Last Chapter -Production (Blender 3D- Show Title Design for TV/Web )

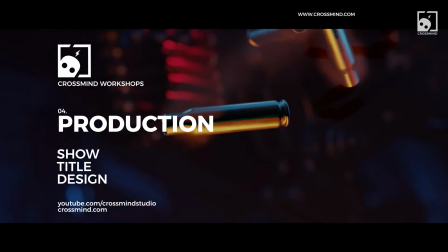26s
I really enjoy this phase of production where you have all the things figured out, such as style frames, look development, storyboard, etc.
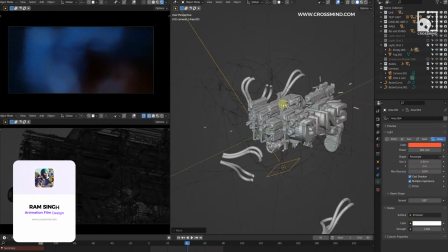33s
And all you need to do now is shape compositions, play with the camera, reframe every shot,
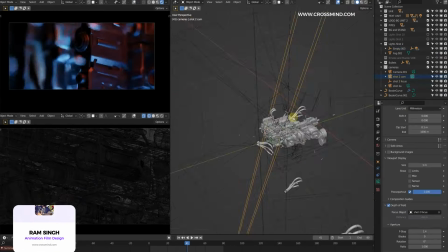38s
and just complete the storyboard with all the style frames and work on the animation, music edit.
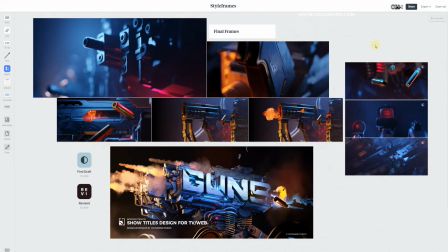43s
So all the experimental work and the brainstorming is done. This is the time to grab a cup of coffee and enjoy the process and just render out some nice visuals.
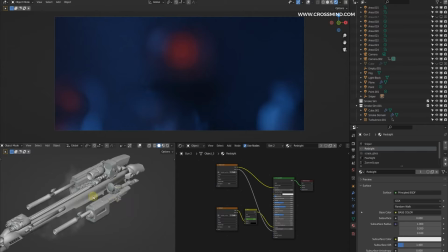52s
So welcome back to the final chapter of the show title design workshop.
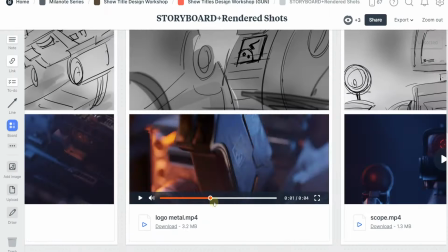55s
This is Ram from Crossmind Studio, and today I will take you through some of more process behind the production of the rest of the shots,
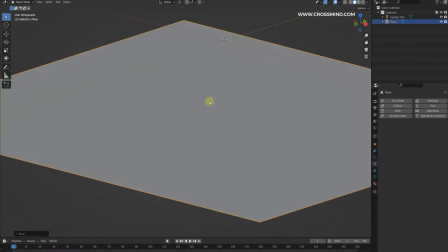61s
which I think should be easy to grasp for you as you have already been through the tough phase we dealt with in the previous chapters.
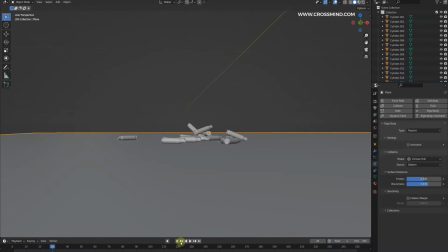68s
If you have stumbled upon this chapter randomly, please keep in mind this is an ongoing series and this is the final chapter of the series, which is about show title design.
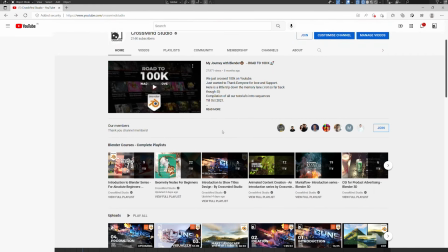77s
So just check the playlist in the description, watch the entire thing in the right order for this to make sense.
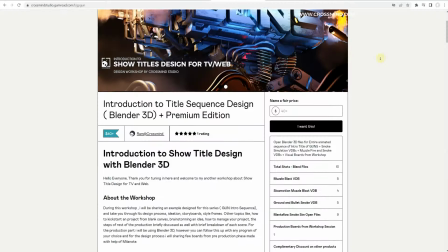82s
And also the project files and everything, the bonus stuff is on the Gumroad. So check out that page as well.
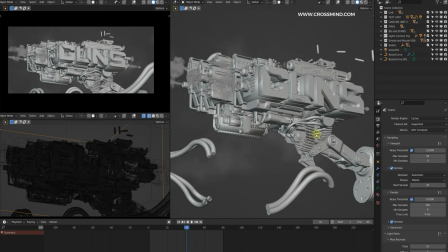87s
So here's the file from the previous chapter, what we made during the style frame.
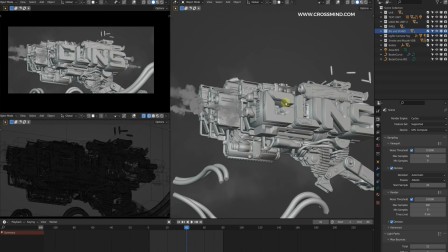92s
So one thing I'm going to do is let me just have a look at the storyboard first.
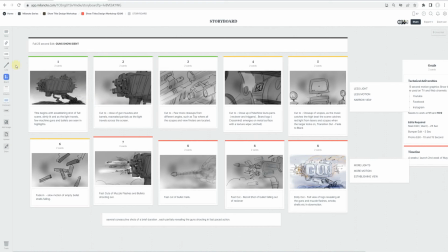97s
So in the storyboard section, what we have is this frame is what we made during the style frames.
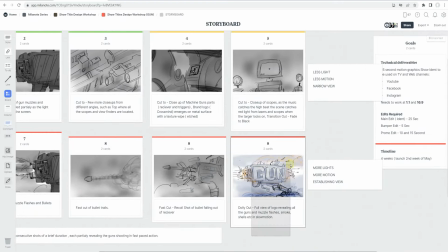104s
So the end frame is this one where the logo arrives.
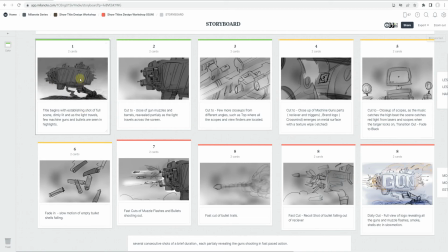108s
So what we can do now is the first shot, this essentially is the same shot, and actually all of these shots are just reframed version of this one. So but the first shot is quite straightforward. Basically we are just breaking out a silhouette in this one. So it's not going to be a fully lit shot, and all the smoke simulation and bullets won't be here.
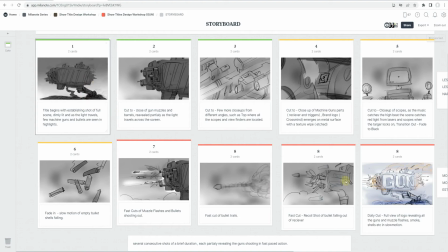125s
So this is just a less active shot, same version where we can just see the silhouette of this unit here.
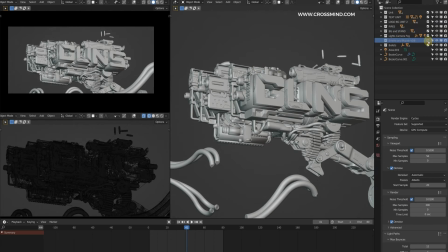132s
So to do that, what I will do is just disable, first let's just disable all the smoke simulations that we don't need, that is just for the last shot.
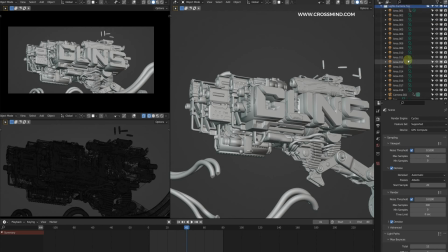141s
And one more thing I would like to do here is take the camera and just move it out, bring a new collection called cameras, and rename the light collection to lights shot 10. This is the last shot. So now here what I can do is just bring one empty,
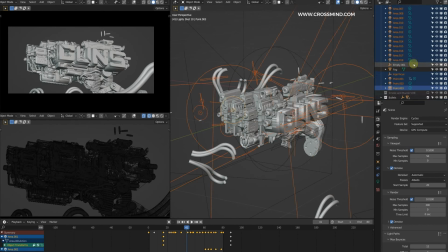161s
link all the lights to the empty that we have made.
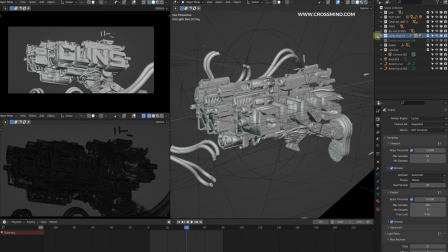166s
So what I usually do is just keep on making the duplicate of these collections and the cameras and reframe according to each shot.
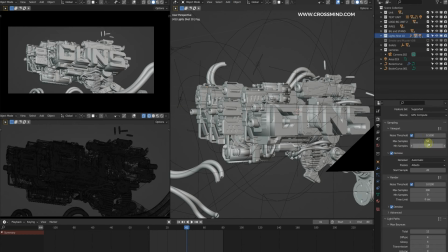174s
So for the very first shot, let me just enable the preview first.
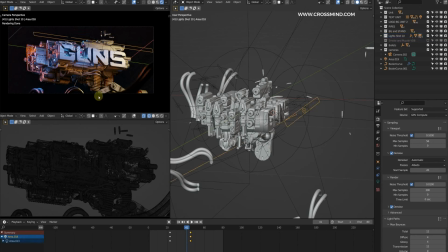178s
So for the first shot, I'm just going to disable all these front lights and only keep something to just break the silhouette.
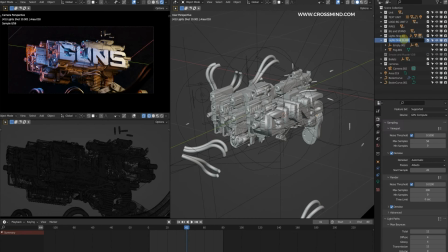185s
So let's make a duplicate of this one and let's start deleting things that we don't need.
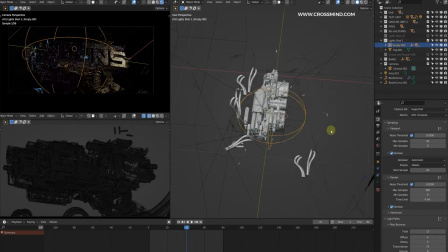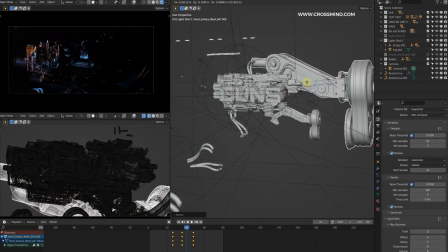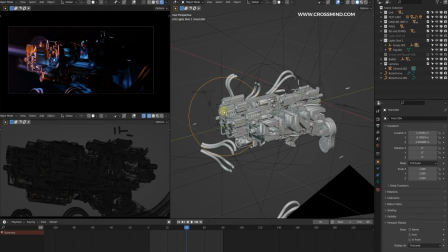202s
So since all these warm lights are actually coming from the VDB, I mean the fire, the bullet muzzle flash.
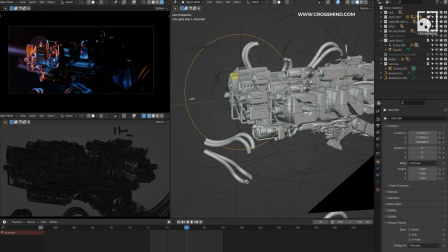209s
So in the first shot, we don't need to keep it warm. We can actually make it of the same color, blue.
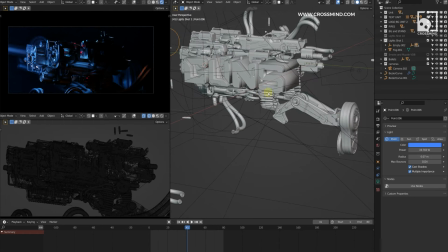217s
And then we can simply make some lights to highlight some of these chains.
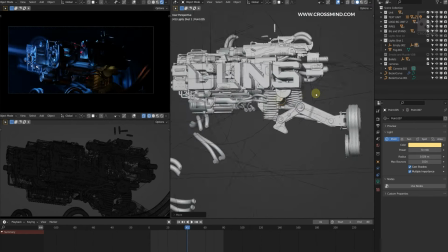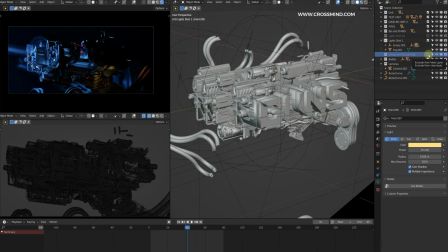230s
I will deal with the VDBs later. There will be some smoke, only the ground smoke in this part.
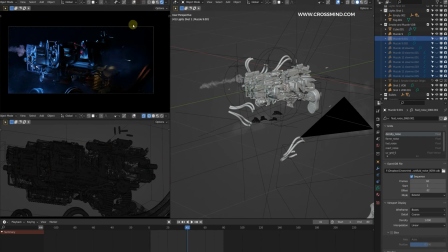241s
So there you go. You have something to work with for the first shot. So even at this stage, these are revealing too much of the muzzles.
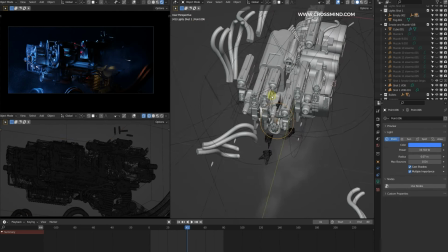252s
So I don't want that. So let's just move this light.
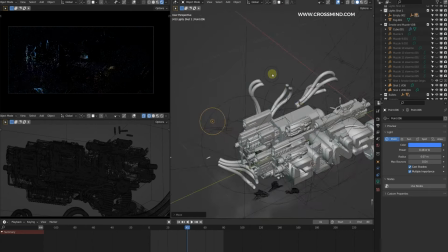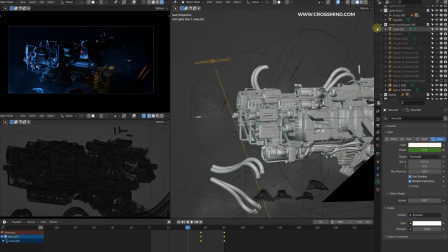260s
So something like this. So similarly for the second shot, what I did was just work on some of these close-ups. Let me just make a duplicate for this collection.